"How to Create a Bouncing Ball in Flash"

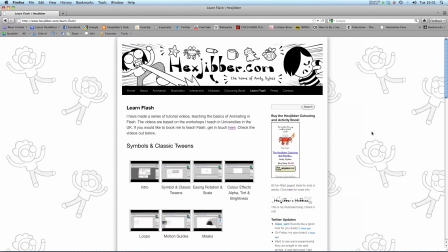0:00 Hi, my name is Andy Sykes. I'm an award-winning animator and illustrator based in the UK. Welcome to my lessons on Flash CS5. This is my website, hexjibber.com. You can check out my animation, my illustration, my interactive work, and also more of my video tutorials in Flash.
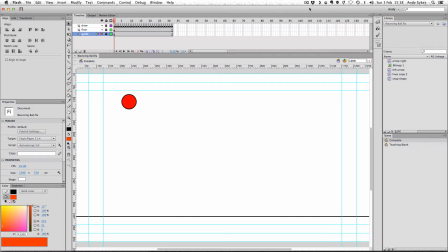0:17 Enjoy! Hi, welcome to my tutorial on how to create a bouncing ball animation in Flash. Now, I've had quite a few requests for some frame-by-frame animation tutorials, and probably the most common one that gets taught is a bouncing ball animation, which looks like this.
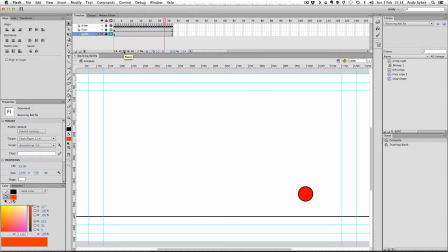I based this on a guide I found on the internet, which looks like this.
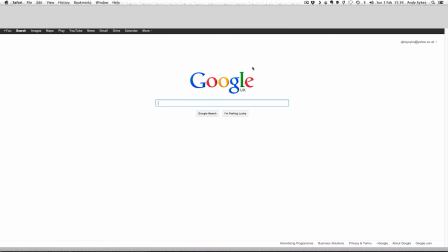0:47 And you could easily find a guide like this by going to Google and typing in bouncing ball,
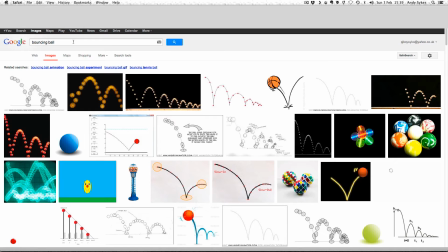0:56 doing an image search, and you can see there's lots of guides for you to use there.
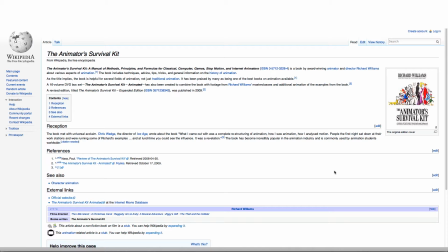1:01 Now, you could use a guide from a book like The Animator's Survival Kit by Richard Williams, which is a great book on frame-by-frame animation and well worth checking out.
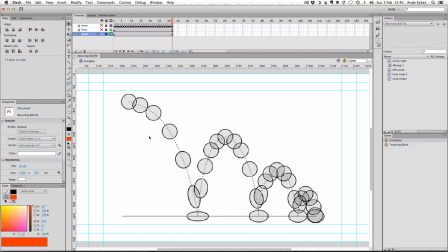1:11 And so what I've done is I've just copied and pasted that guide into my animation here on a guide layer, which I've called Guide. And you can create a guide layer by right-clicking and just going to Guide there. And that just means that it won't show up in your final animation and it's easy to turn on and off.
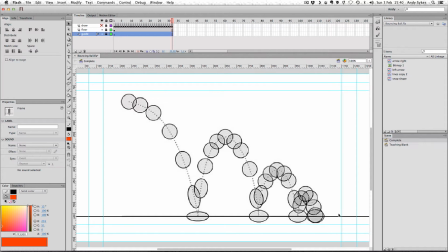1:31 I've created a floor layer, which is just a stroke going across the screen like so to replicate the floor that's in my guide. And I've got a third layer called Draw, which has my bouncing ball animation frames in it. So let's take a look at a blank version here.
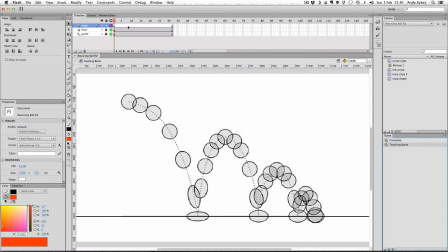1:52 We've got exactly the same layers, except the draw layer is blank, and that's what we're going to fill in now. So let's grab our oval tool and go over to the first picture of a ball here. And we can hold down Alt on the PC or Option on the Mac, and that lets us draw out from the center.
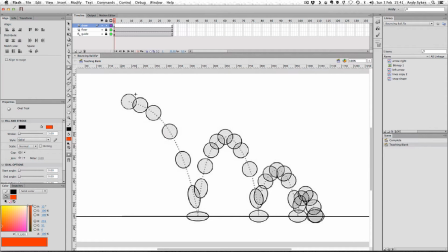2:10 And if we hold down Shift, we'll make sure that we have a perfect circle. Now I've chosen to have a red fill and a black stroke so that our ball shows up really nice and clearly on this white background.
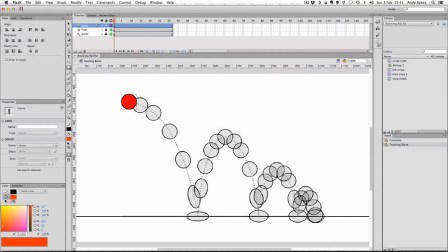2:22 I'll just turn the guide off there. And what we're going to do is we're just going to follow through frame by frame, matching up our animation to this guide. Now I've chosen to draw my ball with object drawing turned on. That just makes it a bit easier to move both the stroke and the fill around at the same time.
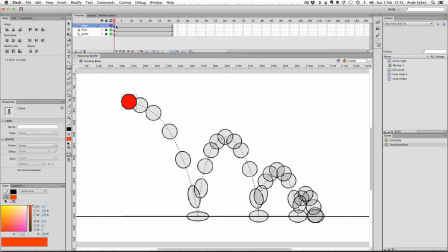2:41 So let's get cracking, matching this up to our guide. First thing we're going to do is go to frame 2 and press F6. And that creates a new keyframe with a copy of our ball shape in there. So I'm just going to move it over here.
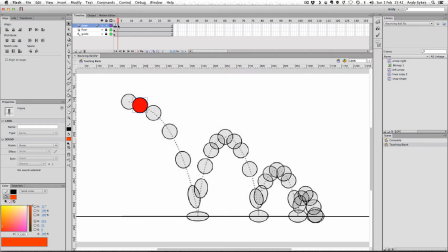3:00 I'm going to do the same, go to frame 3, F6, just move it along here. You can see at the beginning of our animation that the frames are quite close together. This means that the ball is moving slowly.
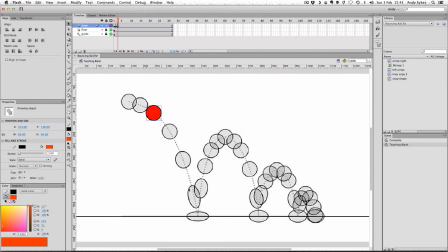3:13 You can see later on, the frames get further and further apart, which means that our ball is going to be traveling much more quickly. So let's move on to our next frame, that's number 4.
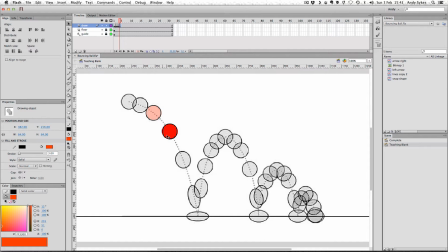3:25 We'll press F6, we'll move our ball down here, and you can see that it's still exactly the same shape as it has been in the first 3 frames. But as we move into frame 5 and press F6 again, you can see that the ball is stretching a little bit as it begins to move very quickly.
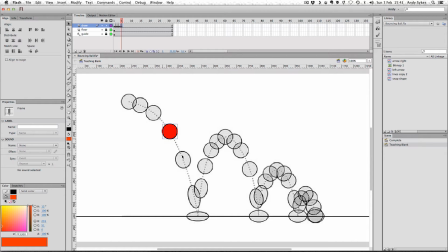3:44 This is a technique in animation that is called squash and stretch. And it simulates motion blur and creates a sense of movement in animation where there isn't actually a lens to capture these things.
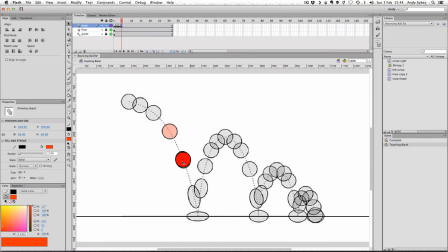3:59 So as I move down, you can see that I'm going to need to change the size of this ball a little bit.